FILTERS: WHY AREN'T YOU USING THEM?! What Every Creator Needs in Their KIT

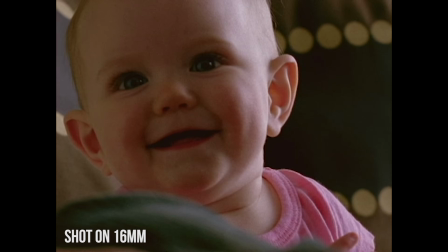4:36 You can see this footage that I shot, I think back in like 2008 of my sister with her first child.
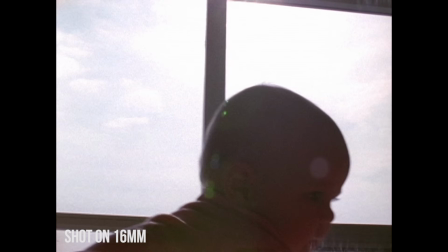4:40 This was shot on 16 mil film, and I love film. There's nothing that can still replace it today.
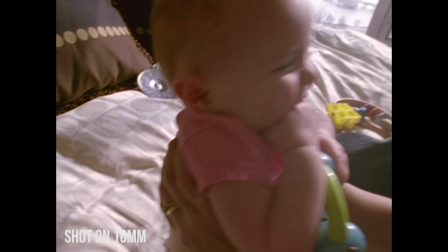4:46 There's just that beautiful roll off in the highlights. It doesn't seem as sharp. It feels real because it's not a computer. It's not ones and zeros. So when you shoot on cinema cameras, no matter how beautiful they are, there often can be a little bit of that digital sharpness coming through.
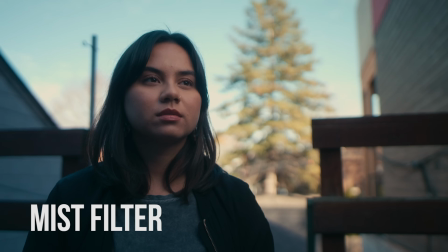5:02 And that's why using a mist filter will help bloom the highlights, it'll help soften the skin tones, and overall, it'll give your image a bit more character. And I love that. That's why my favorite lens, where is it? Don't worry, that wasn't a lens.
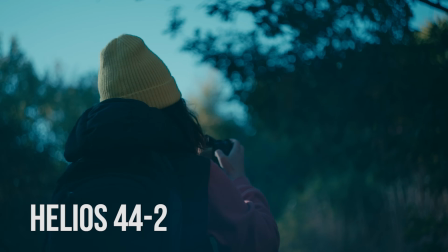5:17 This is why the Helios 44-2 is one of my favorite lenses right now,
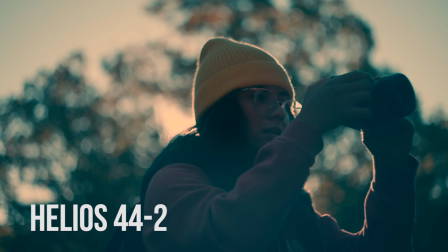5:22 because there just is so much character in the images that this renders.
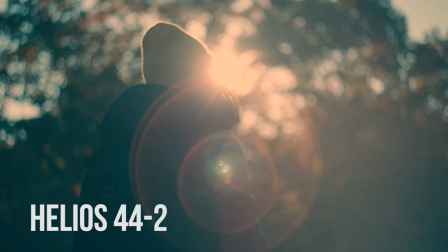5:26 So that's why for me, I'm almost always gonna have a mist filter on the front of my camera.
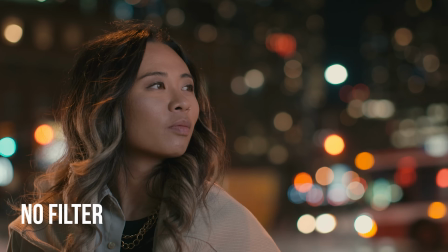5:31 I want the highlights to be a bit more bloomed, because when you shoot a street light with a digital camera at night, it's really just a sharp circle.
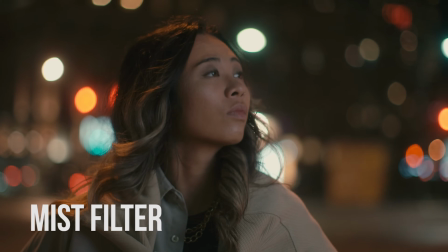5:39 But when you put the mist filter in it, it begins to bloom, and it can help you if you have a camera that doesn't have good latitude, good dynamic range.
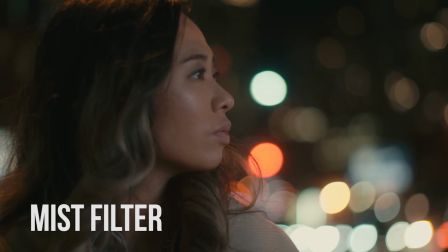5:45 It can help soften and give a bit of a gradient to the areas in your image that are clipping, and again, give them a little more character.
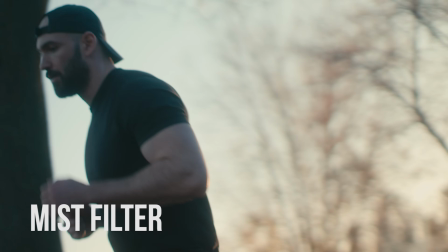5:52 So that is mist filters in a nutshell. And if you've been watching my channel for any length of time, you often see me shooting with this matte box on the front of it.
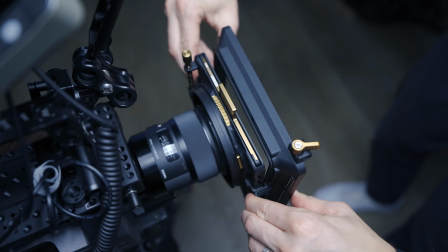5:59 It's the base camp. They've just added a second stage so you can put 2 filters in at the same time. That's the advantage over just using screw-on filters, is you can only really do 1 at a time, or when you start stacking 2, they all start spinning against each other. But this, with the tray slots, you can drop in a gradient, you can drop in a mist, and you can even have your variable ND going at the same time as well. And people are always asking me, well, isn't there variable ND built into the Sony?
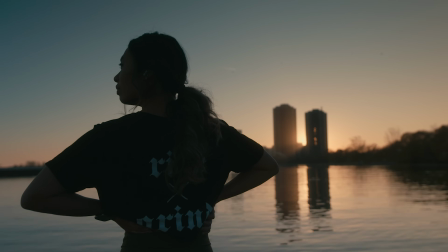6:22 Yes, there is, but when you're shooting wide open like I do, sometimes you need a little extra ND than the Sony can actually offer, and that's why I love having the base camp on here. And also too, when you have a matte box, it can keep anything hitting the front of your lens.
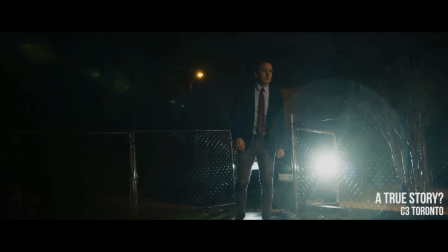6:35 I shot a last scene of a short film last year and it was pouring rain, but I just came in and I got the French flag, put it on the front of the matte box,
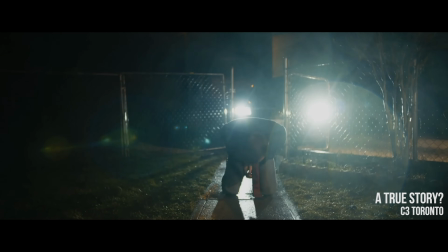6:42 and it kept all the rain off of it. And then we let a little water hit it to give it some more character again, gave the image a little more of an interesting look.
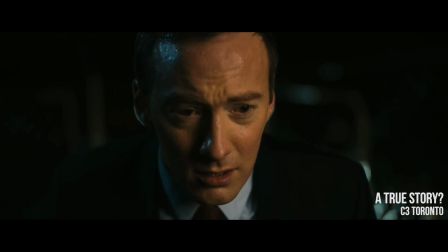6:50 But it was amazing that I was in pouring rain and nothing was hitting the front of the lens. But I'm kind of tired of bending over, so let's go sit at my desk and I'll go over the last few filters. Okay, wow. All right, we're back in it and we're finally doing it. Where was I? We were talking about filters. Kind of just told you a bit about the mist, why you kind of want to be using mist. One of my favorite times to use mist is at night.
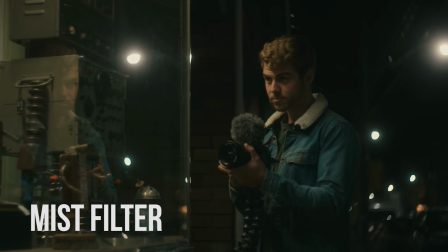7:14 You can see some of these shots. I'm with my buddy Zach Ramlin. It's before pandemic and all that.
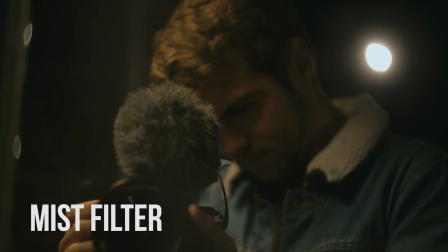7:19 Getting to shoot him at night, and you can see the highlights here. The lights in the background, they're blooming.
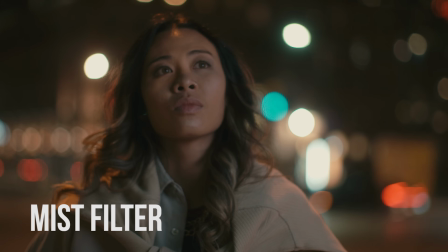7:24 You can see how soft his skin tone is. You can also see these shots of Elisha here at night in the city, how much it blooms,
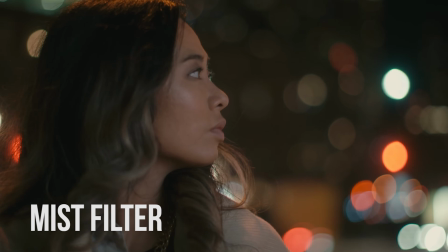7:31 how nice and soft the roll off of the highlights is, and these shots down at the lake of the sun setting.
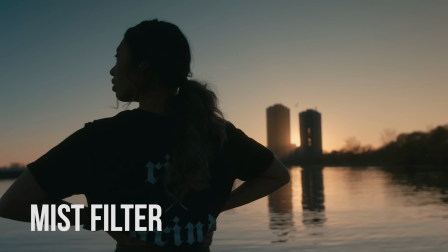7:38 It just gives it a bit more of a warm glow. Again, a bit more of that filmic look.
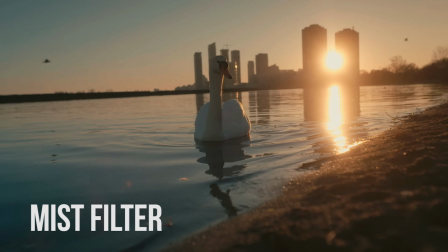7:42 And then when you add a bit of grain and post on footage that has a mist filter, it starts blurring that line between what is digital and what is film. It's a great way to approach your footage. Also, a filter I forgot to tell you guys about. Yes, this Bluemorphic filter.
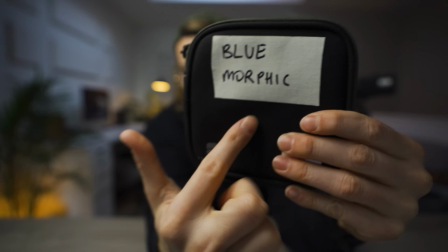7:58 Now, when Polar Pro sends you these, they don't write big Bluemorphic, it's just down there in the corner. But my camera assistant on that commercial likes everything labeled really big. Just quickly talk about this. This is an interesting filter because this has these lines. Can you see it there? Don't focus on me, camera. It's on the filter.
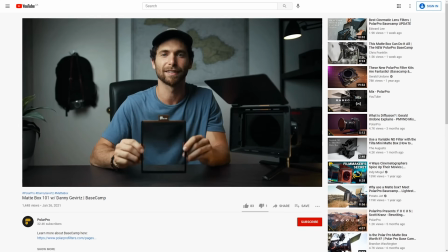8:18 Regardless, there's lines here. If you want to see them up closer, go look at the video link on Polar Pro's website with Danny Gervitz.
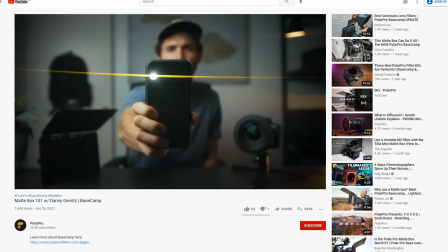8:24 Not sponsored by Polar Pro for this video, but I do love their filters. The Bluemorphic filter gives you the light streaks. There's also a gold morphic filter, which gives you warmer streaks. I prefer the blue because to me that feels a bit more like an actual anamorphic lens.
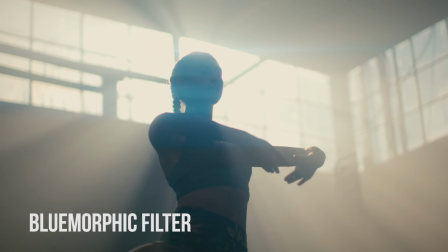8:38 Now, it doesn't replace anamorphic lenses, but it does give you that character that's inherent to anamorphic lenses with the blue streaks.
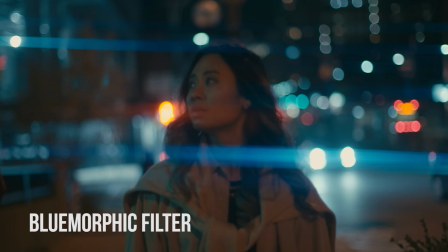8:46 You can see some of this footage downtown here. It's really fun. Pat here doing some flips in the middle of Dundas Square.
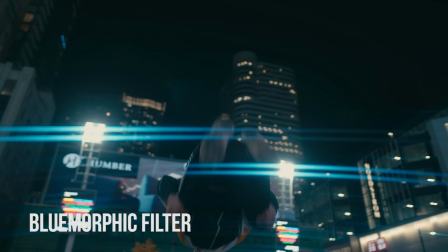8:52 It's a vibe. The Bluemorphic filter's fun.
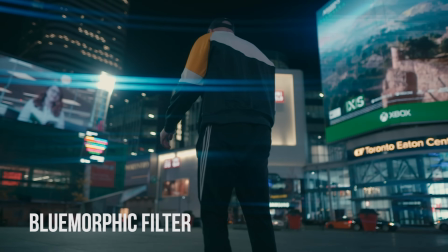8:54 It's not the right thing for everything, but there's certainly moments that it helps enhance your footage, like Callie running through the gym here.
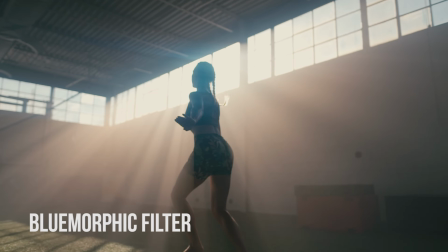9:02 Just gives a little bit of that subtle blue highlight streak to the lights above her head. So there's an extra bonus filter, but we were talking about mists. Now let's talk about NDs. You guys have heard enough about this. ND is neutral density. What's great is it cuts light without shifting your color. I was just talking to someone recently who's saying, how do I shoot outdoors to indoors? And I was like, well, you need a variable ND, because this way you're not adjusting your f-stop, which is going to change your depth of field, and you're going to see those annoying steps when you adjust the color.
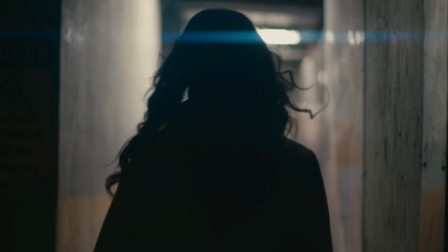9:32 You're gonna be able to subtly change the amount of light hitting your lens so you can adjust the exposure on the fly,
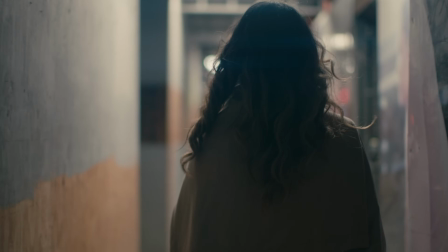9:37 and it feels more natural, more organic, and doesn't take people out of your story.
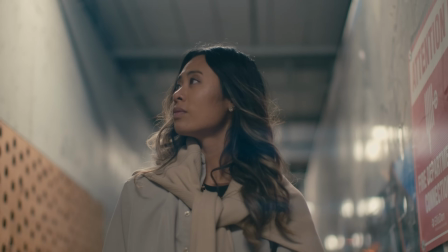9:41 So if you're shooting documentary or following a subject, anything where you don't know how it's going to turn out,
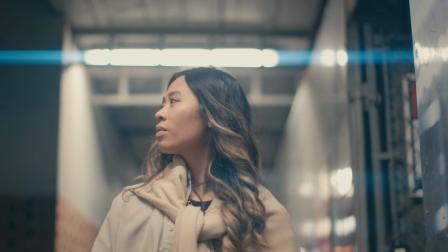9:46 even if you're on a feature film, variable NDs can really help you nail the focus in areas where your light is changing. The next thing I want to talk about is circular polarizers. This just changes the wavelengths of the light that's hitting your lens so you can add or take away the reflections.
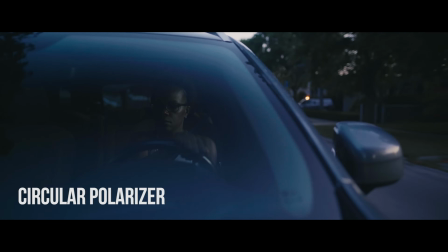10:01 You can see this shot here from our Untitled film where Natasha was driving.
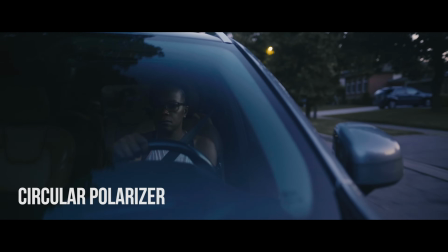10:04 I had to have a circular polarizer on the front of my camera, or else all of those reflections that you're seeing go
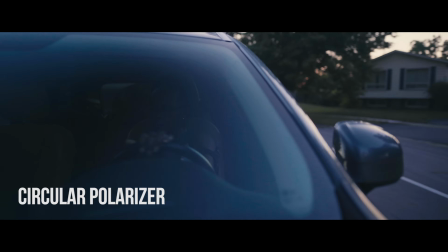10:10 across the windshield would have blocked her face and you would have just seen a car driving rather than seeing the main character.
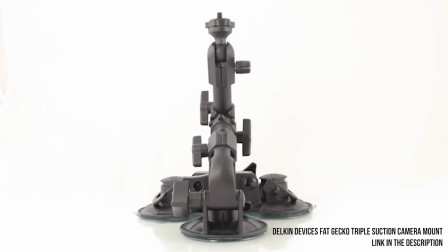10:17 So I quickly screwed on a variable ND to actually the A7 III here, and I used a suction cup rig and threw that on the front of the car, and that way we're able to see her. So if you, again, are a cinematographer, you absolutely need a circular polarizer and you absolutely need variable NDs,
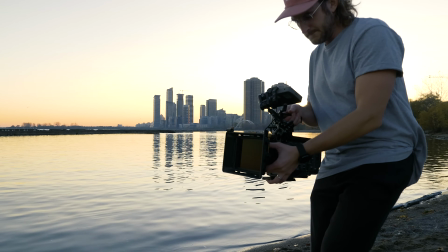10:31 and you probably should have some mist filters as well. They're gonna really help the way you shoot, and you're gonna be able to control the light hitting your camera. And there's actually a lot of different types of mist filters. You have Pro Mist, you have Hollywood, you have Black Mist, you have Black Satin. There's just a whole list of different type of filters that do the similar things as the Polar Pros Mist. You got to try them out, figure out what's right for you. Some of them, to me, can go a bit too far and start making it look like kind of like the telenovela soap opera films. So that's why you want to be careful how much mist you're applying to your image, so you can mess around with that. The last filter I think we'll talk about is the gradient ND.
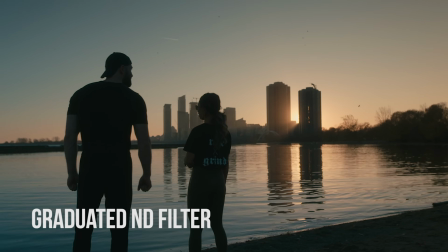11:09 Now this is helpful when you're shooting sunsets and you have someone in the foreground, because if you're gonna expose to the sky,
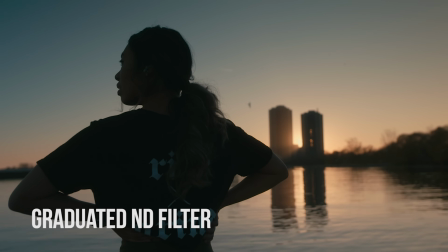11:16 but you have a low ambient light hitting your foreground, you're gonna have a huge dynamic range problem.
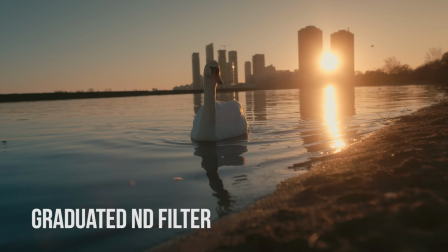11:22 But the gradient ND allows you to take down the exposure on the sky while still leaving enough information in your foreground so it looks like you lit the scene.
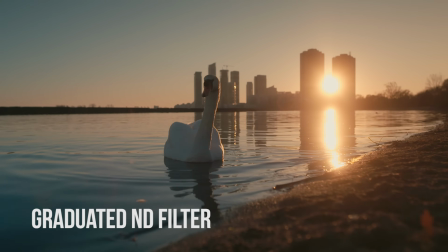11:31 It's a quick way to adjust a scene without having lights.
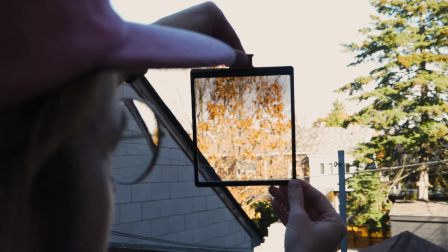11:34 It would probably be the thing I use least out of all the filters, but when you do need it, it is super, super helpful.
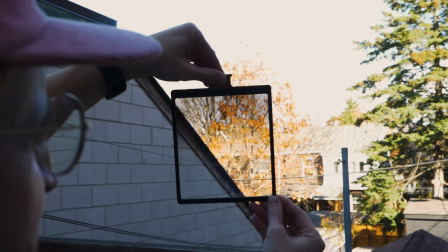11:40 Just being able to take down that sky a bit.
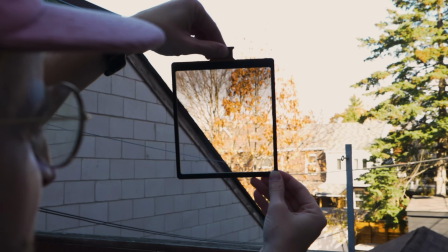11:43 And what's great too with this matte box system is you can adjust the height of the gradient ND where it's placed. So when you're able to adjust that gradient, you can adjust where you need it without having to actually adjust your shot.
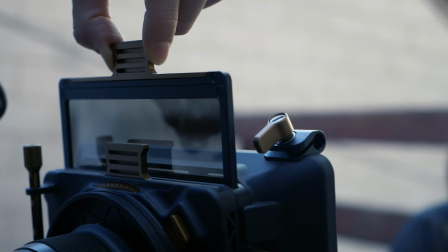11:56 You can adjust the filter. So it gives you a bit more creativity and allows you to do more things.
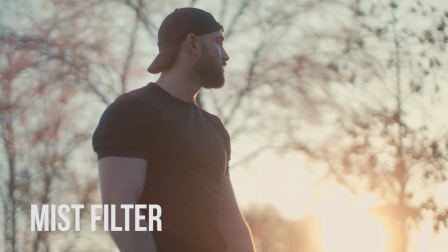12:01 So there you go, guys. That's a quick crash course on filters. Just to recap that again, mist filters, they're gonna help you bloom the highlights, take that nasty digital roll off,
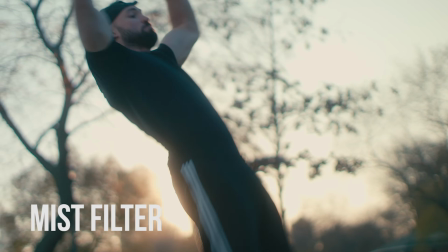12:09 really help the skin tones, make them smoother, makes your image overall have a bit more character,
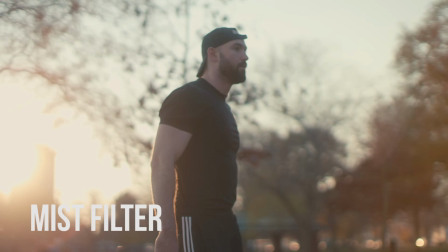12:14 softens it up, and for me, makes it feel more filmic, which in turn can feel more cinematic.
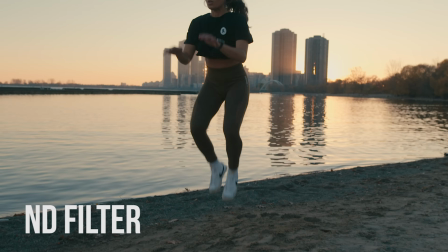12:19 But that's mist filters. Then you have your standard variable ND, being able to control the light, really important for anyone who is in a situation where your lights change at all. Then you have polarization filters, important for when you're shooting reflections, especially on car commercials,
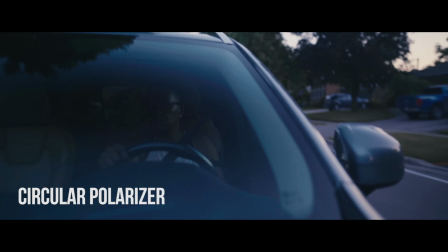12:33 which I'm shooting more of those these days, it feels like, so you really need to have a polarizer if you're shooting any sort of reflections. And then lastly, your variable ND.